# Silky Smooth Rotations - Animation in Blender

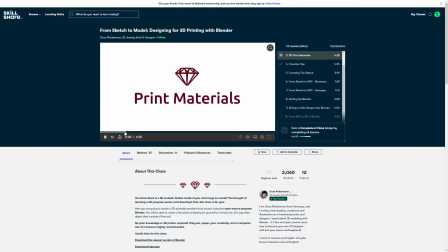245s
She talks about the different considerations to consider when choosing materials, things like that, if you're going to be 3D printing your design, as well as a step-by-step process for producing a pretty simple design within Blender.
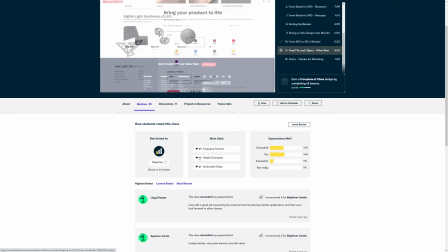258s
Now, what's great is that today you can get access to Skillshare for free.
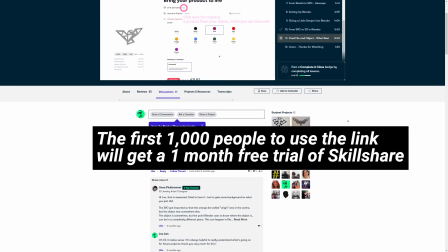263s
The first 1,000 people to use the link below will get a 1 month long free trial of Skillshare.
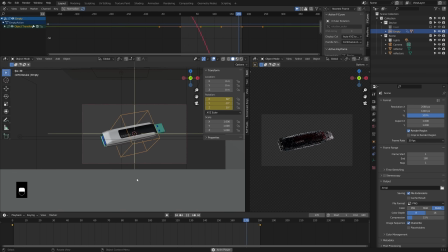268s
So click that link below and let's continue with the video. Now I'm going to drag this window up here down, and what we have is a graph editor.
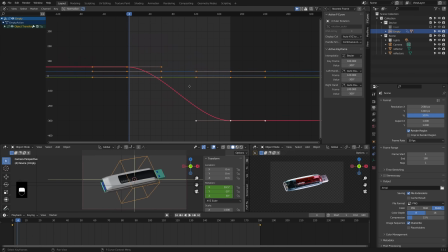277s
And in the graph editor, we can see that our keyframes right now have classic Bezier style control with easing happening on each keyframe.
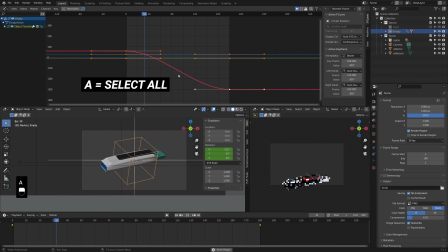286s
If your graph isn't in view, then you can press A to select all the keyframes, then period on your number pad to frame selected. Now that's a button I use a lot, so I actually have it bound to my mouse. which you might see that popping up.
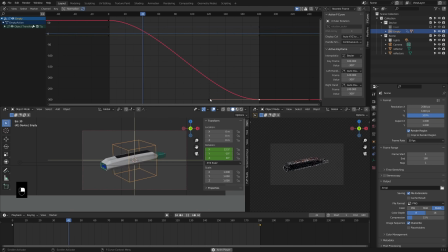299s
But by default, the curve just barely becomes flat at the end and, you know, starts off flat at the start. So that kind of gives the appearance of it slowing down to a stop, but I want it to look like it's always in motion. So I'm going to adjust these handles to have a little bit more angle to them.
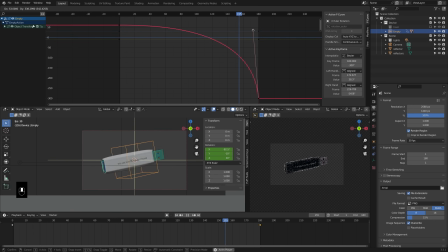315s
Now, where you see a steep line, we have a lot of value changes happening in a short period of time. So that's where motion is going to appear fast. And in order to keep our loop looking smooth, we need the speed at which the animation starts and stops to be as identical as possible.
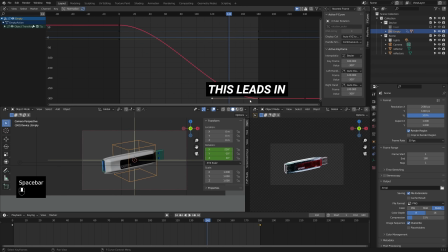333s
Basically, the angle of this curve down here should sort of match the angle of the start of the curve. You can sort of imagine them leading into each other. Now, one way to get them, you know, pretty close to perfect or exactly perfect is to select the keyframe and then rotate it while holding control,
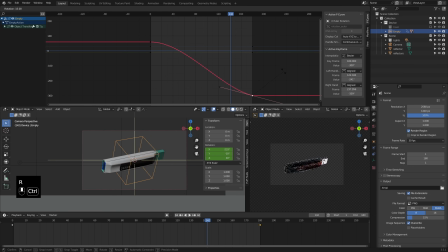352s
which will allow you to snap to a defined angle, which when you do that same angle on the other side, should give you a pretty fluid motion when the animation resets at frame 180. Now, a lot of times I like to use this normalize and auto refresh option to keep my frames in view.
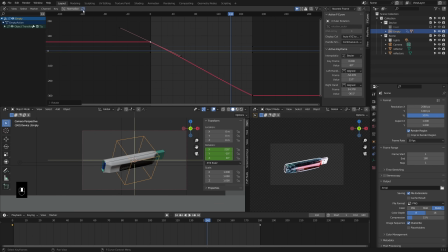368s
But if you're doing the angle rotation, you want to disable this auto refresh so that, you know, once you rotate one frame, it doesn't change your view. Because if you did that, then it wouldn't be even, basically. But all in all, you can eyeball it as well.
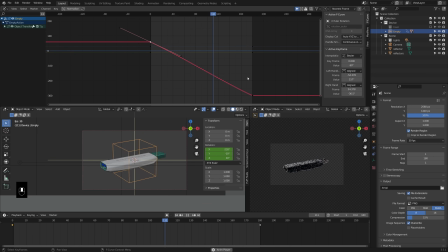383s
Just get it as close as you can. The best way to check it is just to watch it over and over again until you're completely sick of it. But in this example, the bottom side of my USB stick is not very interesting.
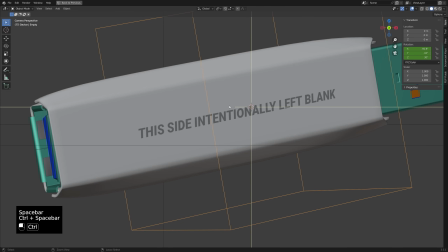396s
So what I want to do is have the animation flip quickly past that portion.
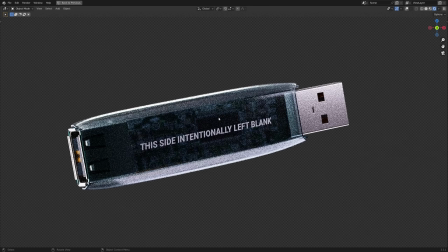400s
And if you remember, we said that a steep curve indicates fast motion.
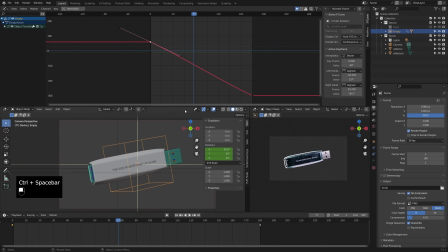405s
So what I'll do is just find a spot where it's sort of rotated on the back, add a keyframe right there, and then rotate it in the graph editor. So that's the easy way. It can lead to a little bit less than perfect motion. In most cases, we want to use as few keyframes as possible.
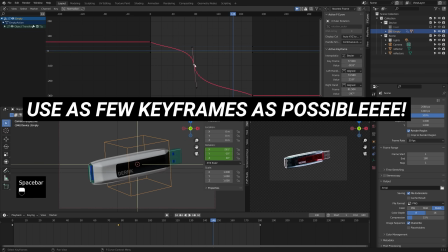421s
So in this case, instead of adding the keyframe in the middle, I'm just going to adjust these handles to create a similarly shaped curve. Now, sometimes you do need the extra keyframe, but in almost all cases, again, you want to try to create all your motion with as few keyframes as possible to keep it from looking sort of jerky.
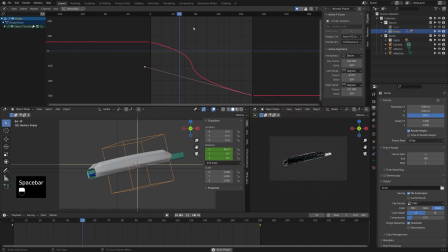437s
That's one thing I see in a lot of beginner animations. Now, they're hard to see because there's no value change on them. They're just flat, but we do also have keyframes, if you recall, for the Y and Z rotation. Now, rather than adding more keyframes to sort of, you know, give that some motion,
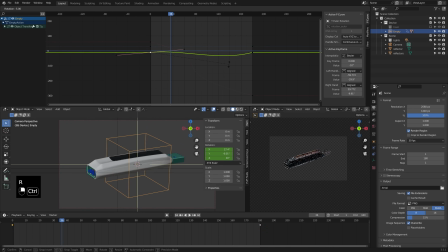453s
we can just adjust the handles at the start and the end very slightly, just giving them some rotation as well. And I'm going to do the same thing with the angle. You're just holding control and snapping those at the end and start to the same angle. So with that, we've got a little extra dynamic motion.
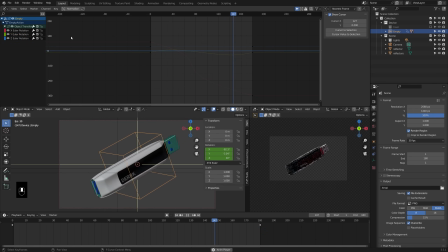471s
If you do notice it's a little bit too severe on those new axes you just added, you can just scale down all the handles. You can double click on the channel on the left hand side to select it, then press S and Y to scale it down just until it feels about right. And you can do the same thing for the other axis here.